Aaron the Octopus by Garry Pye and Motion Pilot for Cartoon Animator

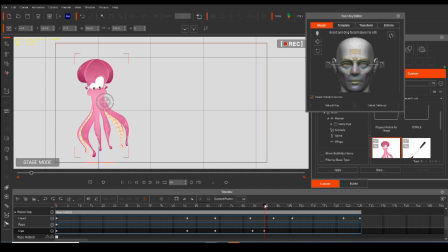985s
we adjust his eyes to look down, and then he's going to hold to there, and then he's going to look up to the point where he's swimming to.
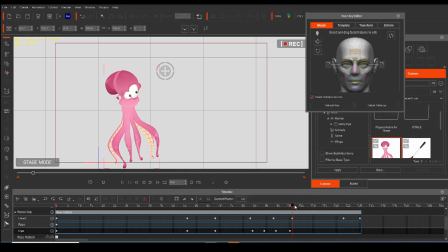999s
We'll bring the eyes up, and then as he swims across to here, hold. He's going to turn his head back to look at the camera, so we'll pop his eyes back to the center.
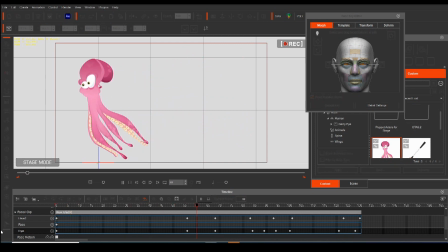1013s
And this is what we end up with. Swims along, turns his eyes, and comes back again. Wonderful. Let's add in a couple of blinks, because that's going to make him a little bit more realistic. And as I always say, when we turn our head is when we turn to blink. So we'll have him swim along.
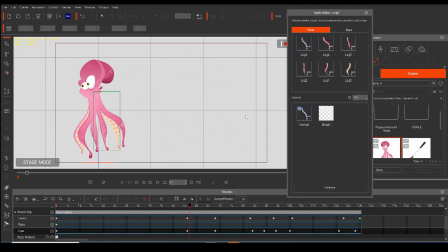1033s
At this point here, we'll have him blink. Open up your sprite editor.
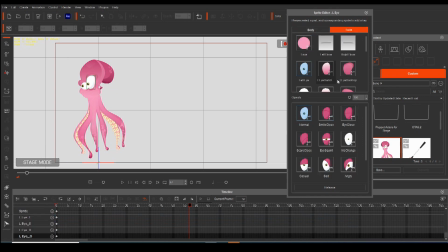1037s
Find the eye track, find the eye sprites, close his eye. On the other one, close his eye. I hold that for about 4 seconds, 4 frames. 1, 2, 3, 4. Open it back up. Open it back up. Blink.
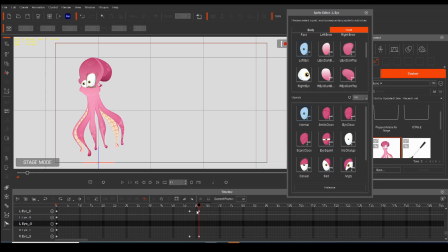1053s
He'll turn. You can probably even extend that a little bit because the head turn is quite long, so you could take that to about 6 frames. Here we go. Look, he'll blink. Looks down. Now, as he's about to look back up again, we want him to blink again.
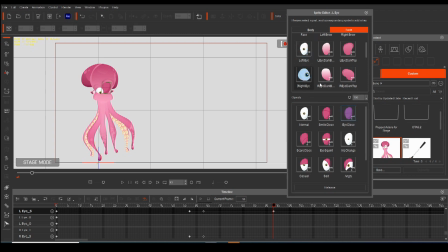1071s
We'll go into the blink. Hold it for 4 seconds. 1, 2, 3, 4 frames. Not seconds, frames. So we'll come down and it'll come down and off you'll go again. That's what we're left with.
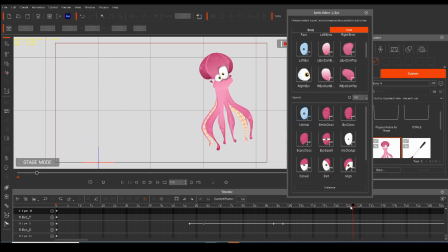1090s
And then as he turns his head here, because he's going to change focus again, let's have him blink one more time. Come to the end. 1, 2, 3, 4. Open it up. Open it up. And here's our animation.
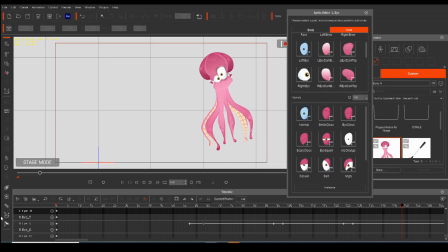1106s
Comes along, blinks, swims back, blinks again. You control all of the parts of the face. Now, there, all we did was just change the eyes, and it made a massive difference. But you can actually get in and tinker with every individual part of the face using the detailed face settings and the deform key.
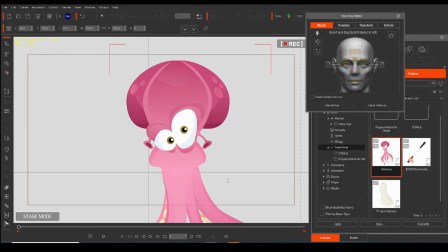1128s
Let me show you. First, let me show you the detailed settings of the face key editor. Under the Morph tab, down the bottom here, we have the detail settings.
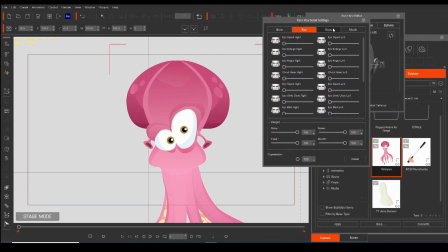1138s
This controls the brow, the eyes, the nose, and the mouth. Now, at the moment, we don't have to worry about the brow, the nose, and the mouth. With this character, we only really have to worry about the eyes. Using the sliders, you can control all of the motion of your character's face.
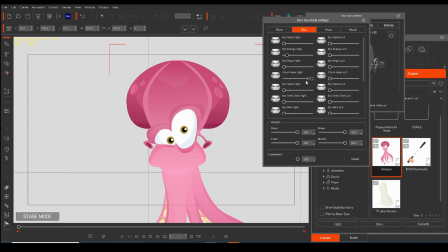1156s
And you get lovely, smooth transitions between all of your different facial expressions.
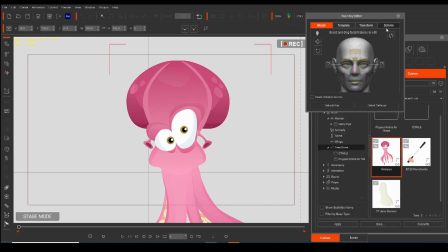1164s
The other way you can do it is by using the deform key. With the deform key, you just simply pick which part of the face you want to work with. Say we work with the jaw, move your lattice work,
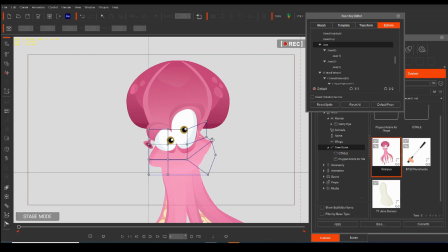1177s
and you can have the expression on his face change by deforming your face parts that way.
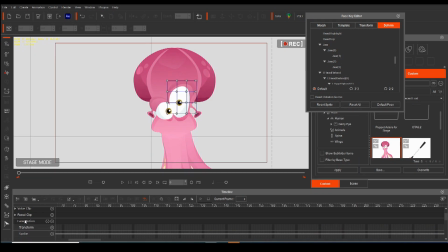1184s
If we select one of the body parts and find it in here, it's the left eye dark top. There we go. If we go to the deform track, for this particular item, put in a V key.
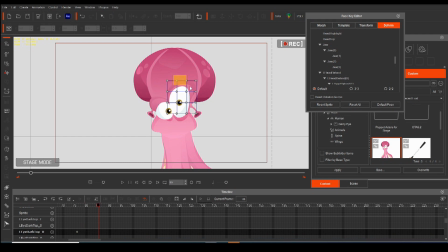1202s
When we move forward on the timeline, if we change the shape of this in some way between those two keyframes, that body part is going to transform. So that means you can get realistic, nuanced motion into your characters' faces that's going to give you a more believable performance. So you saw how we were able to use the deform tool to squash and stretch some of the individual parts of the character's face.